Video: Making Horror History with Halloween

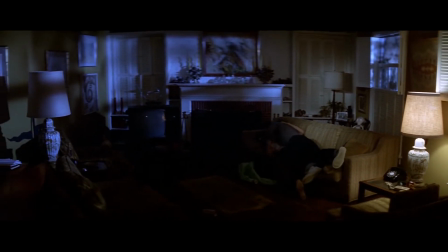It was merely convenience that these kids who were so distracted by other things were the ones who would miss all of the warnings,
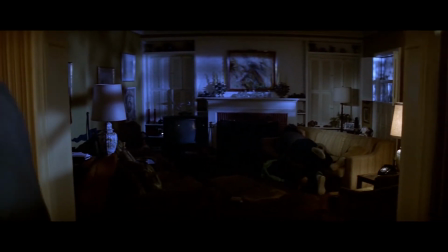miss glimpses of Michael waiting to pounce, and would therefore end up making for easy prey.
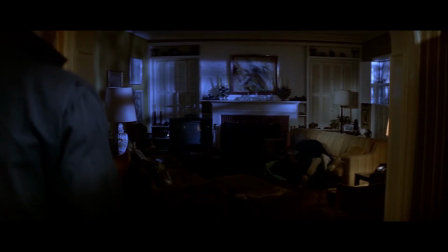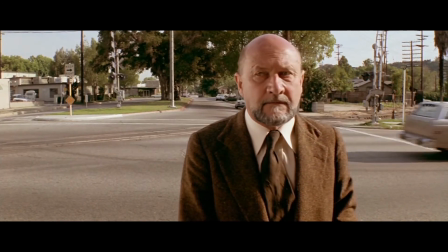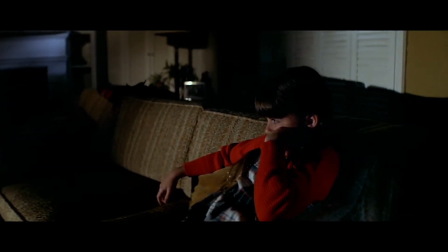With such a limited movie budget, lighting was used in very clever ways to make us wonder what, or who,
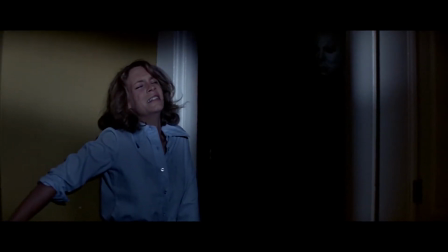is hidden in the darkness, to highlight things, or people, the director wants us to see,
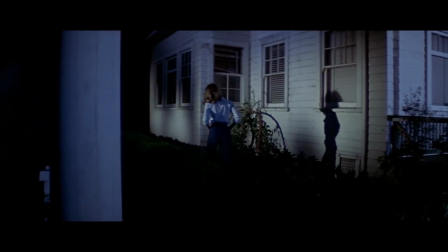to create hard and soft shadows in an effort to distract the viewer to various parts of the screen, and to create depth.
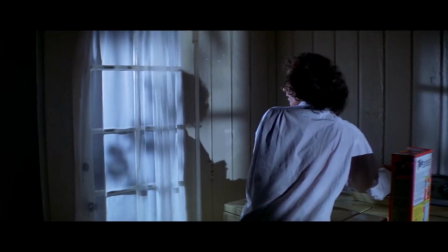All of these are done to create tension, mystery, thrills, and most of all, horror.
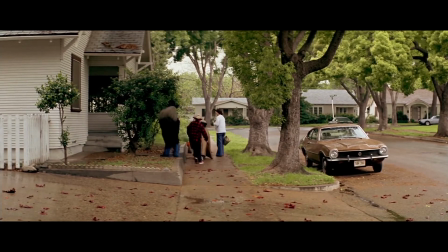For the setting, co-writer Deborah Hill wanted to evoke the sleepy small-town atmosphere in which she had grown up in Haddonfield,
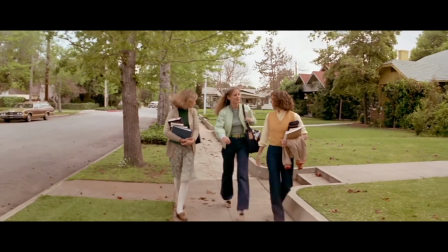New Jersey. In order to create a fall-weather, small-town environment in sunny Southern California,
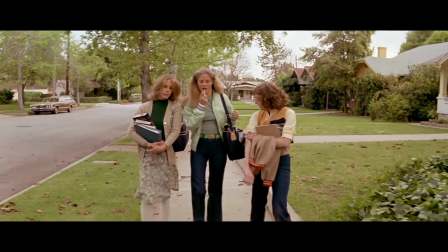the crew turned to specific streets in South Pasadena, Hollywood, and Burbank.
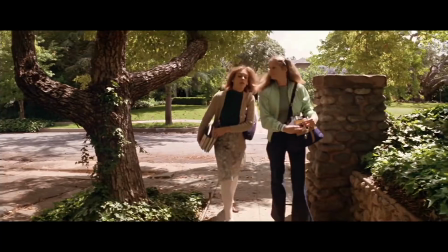In stark contrast to much of Los Angeles, the selected locations are areas that, to this day, have incredibly large trees that shade their respective streets.
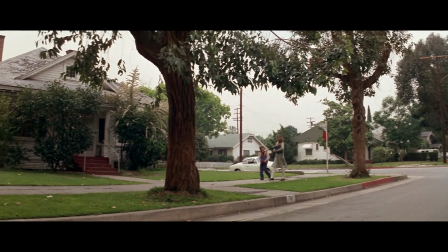This helped to shield out much of that intense sunlight that just isn't present for most fall days in the Midwest.
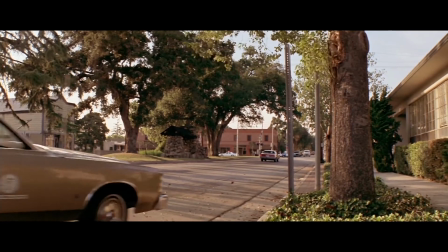In addition, these areas, South Pasadena in particular, have a very small-town feel to them.
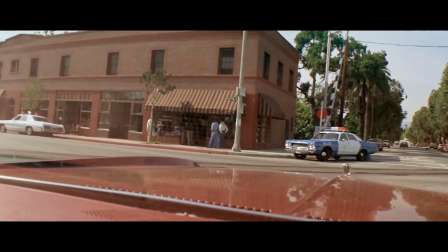South Pasadena has a main street, Mission Street, and is incredibly walkable.
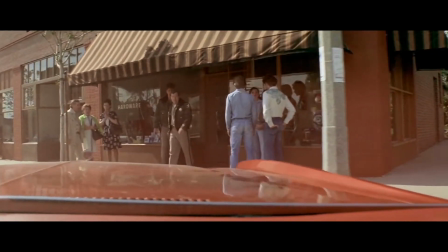It's the perfect stand-in for the fictional town of Haddonfield, Illinois, a place that seems safe, protected,
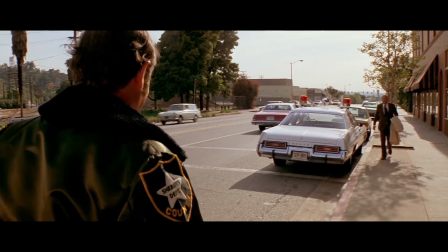well cared for, and cut off in its own little bubble, but which had an evil past lurking within.
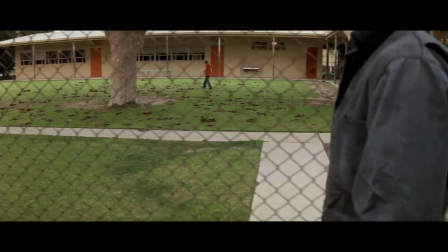A place where, as Hill noted, you could, quote, pull off the veneer and have a peek inside, something that inspired her from Hitchcock's Rear Window.
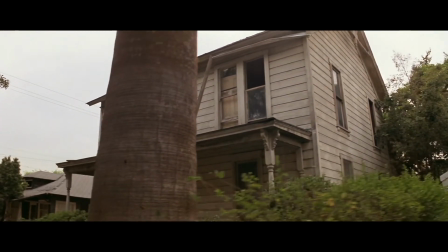South Pasadena was used for Michael Myers' house, which Wallace quickly found, as it was the type of old,
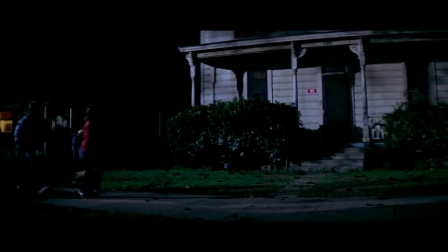sketchy-looking house that probably had its own urban legends, especially around Halloween.
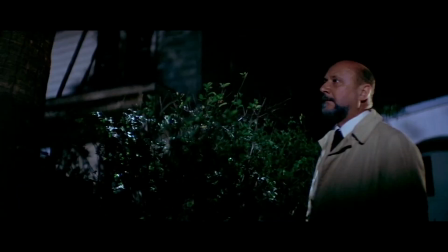I'm not afraid. Bull. I'm not. Go in.
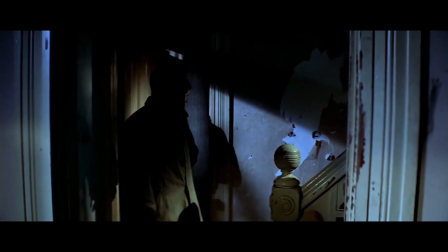The home, at the time being used for storage by a nearby nursing home that owned the property, was in perfect condition for the film,
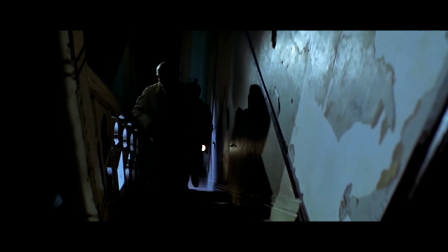meaning it was completely dilapidated and needed little adjustment to portray the abandoned Myers home that we see in 1978 Haddonfield.
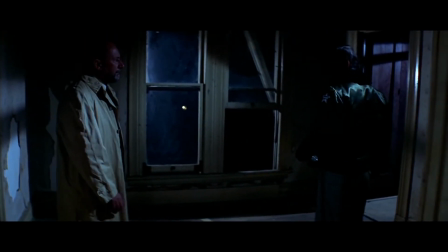The Century House, as it's now known, was built in 1888, the same year that South Pasadena was incorporated,
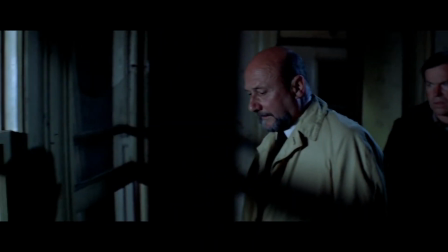making it one of the earliest homes to be built in the area, and a real standout from its neighboring craftsman-style homes,
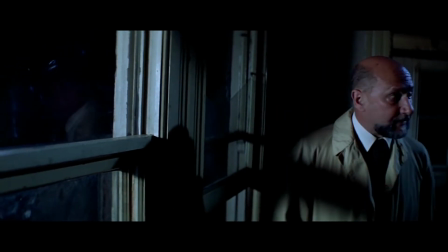which dominate the town.
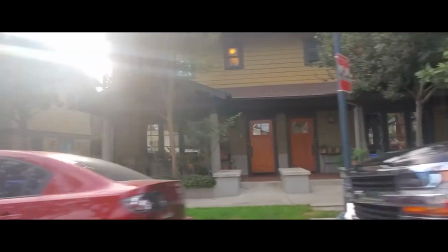About a decade after filming, the home was in danger of being demolished to make way for the craftsman-style apartment buildings that now occupy the Myers and adjacent lots.
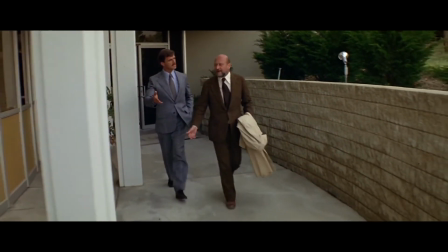South Pasadena council member David Margrave knew that the house was important and needed to be saved.
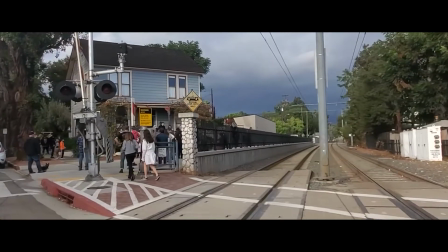With the stipulation of moving it within a week,
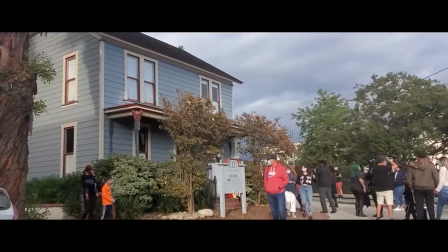he bought the house for literally a silver dollar and hired a crew to move it down the street next to the railroad tracks at Meridian Avenue and Mission Streets,
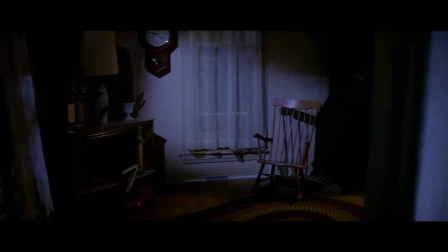where it still stands today. For the opening shots, Wallace and his crew took 2 days of the 20-day shooting schedule to complete minimal painting,
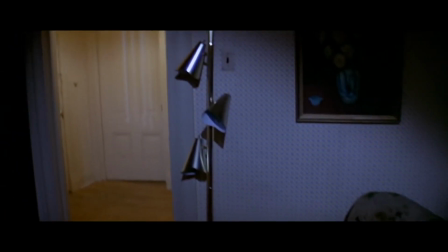patching, gluing up of wallpaper, and throwing in some lights and furnishings, in order to make the home appear more currently lived in and habitable.
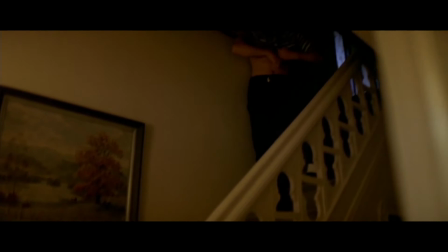As he says in an interview with LA Magazine, quote, "The logistics were insane," as he recalls the paint still drying, even as the cameras began to roll.
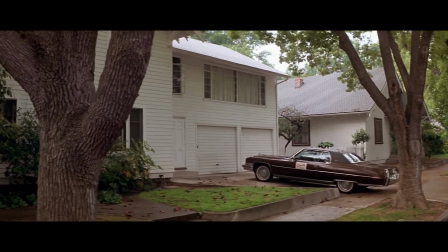Other notable locations in South Pasadena that you'll see in the film: Laurie Strode's house at 1115 Oxley Street,
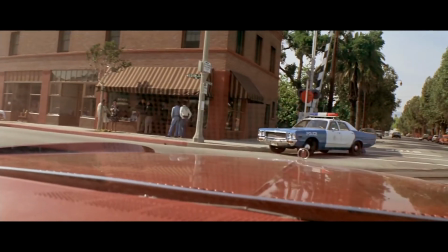the hardware store, which is now a modern Indian restaurant at Mission and Meridian, the famous hedge behind which Michael Myers stares at Laurie and Annie,
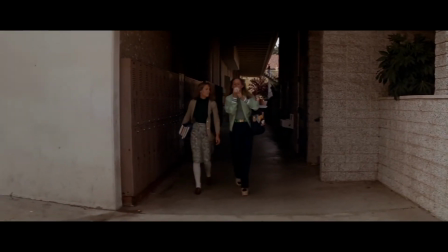located on Montrose Avenue south of Mission Street, and even South Pasadena High School, where my husband, the other half of CineStructure, attended school. You can actually see the house that he grew up in right down the street from Laurie Strode's house in the film.
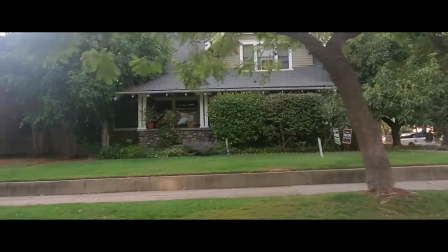By the way, if you happen to be in South Pasadena around Halloween, the owners of the Strode house have left a pumpkin outside on the stoop. You'll see a lot of people stopping to pose with it. The other major locations in the film are the Doyle and Wallace homes, where Laurie and Annie babysit Tommy Doyle and Lindsay Wallace.